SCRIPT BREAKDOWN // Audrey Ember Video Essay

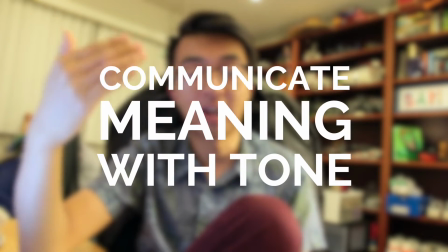[4:05]
I can communicate that it was a cool or interesting thing by just saying it like that by saying but a couple videos in I subscribed here's another fun example so I originally said the more I thought about it the more I started realizing that whole thing just got shortened to I realized blah blah blah blah saying saying it like that the more I thought about it the more I started realizing is a clunkier way to just say I realized and then what your actual main point is so here's a cool show not tell example originally after the most original piece of your content is you
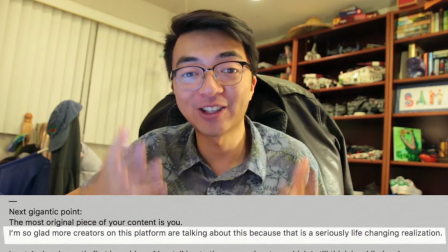[4:36]
part I originally had a sentence that said I'm so glad that other creators on this platform are talking about this, this is a game changer. This is a life-changing realization. I realized that just by saying the most original piece of your content is you.
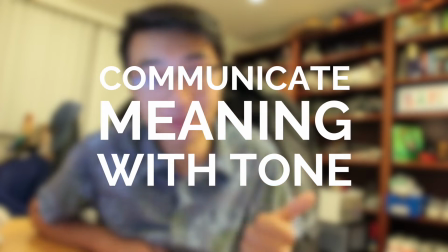[4:50]
I can communicate non-verbally with just my tone that I'm excited about it, passionate about it, that it's a game changer, that it's, you know, all the stuff. And lastly, in the section where I was talking about Audrey being laughed at in the Christmas lights,
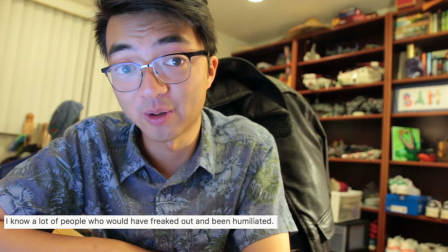[5:02]
there originally was a line that said, I know a lot of other people who would have freaked out and felt humiliated.
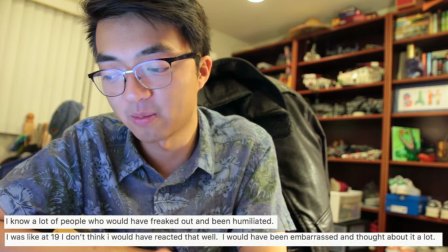[5:08]
And then later I say, at 19, I don't think I would have reacted very well I would have been embarrassed and thought about it a lot that second part that's unnecessarily long
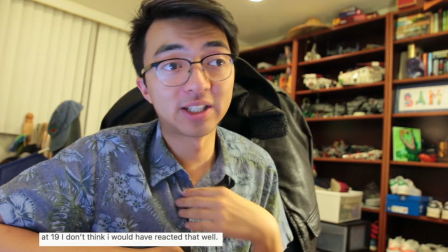[5:15]
and I totally cut out that sentence I cut out that line because I wanted to keep that sort of embarrassing humiliating
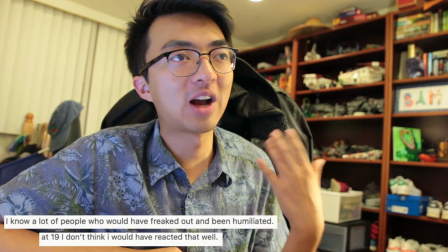[5:23]
those adjectives on me and not throwing anyone else under the bus or not making other people who know me in real life being like I wonder who Eric was
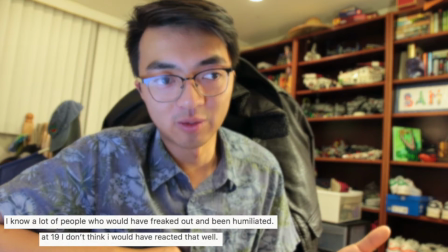[5:31]
thinking of when he said that his friends would have been embarrassed or felt humiliated that's just unnecessary opens doors that don't need to be
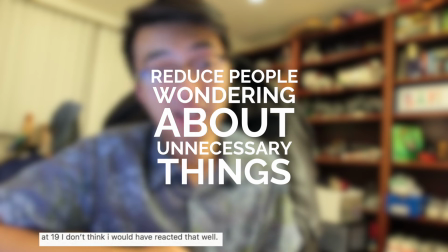[5:39]
opened so I just cut out that whole thing and just kept it to a 19 I don't think I would have reacted very well so there you go that was that those are some macro micro and sort of in the middle decisions I made in editorial to just sort of tell a better story and communicate more effectively and these are some of the things that I'm thinking about and learning if you found this interesting let me know in the comments I'm pretty curious what your thoughts are on it I think it's super interesting how just cutting out certain words or restructuring sentences can communicate the same idea in a more direct impactful way so yeah let me know in the comments thanks for listening guys i'm eric when i'll see you guys next time peace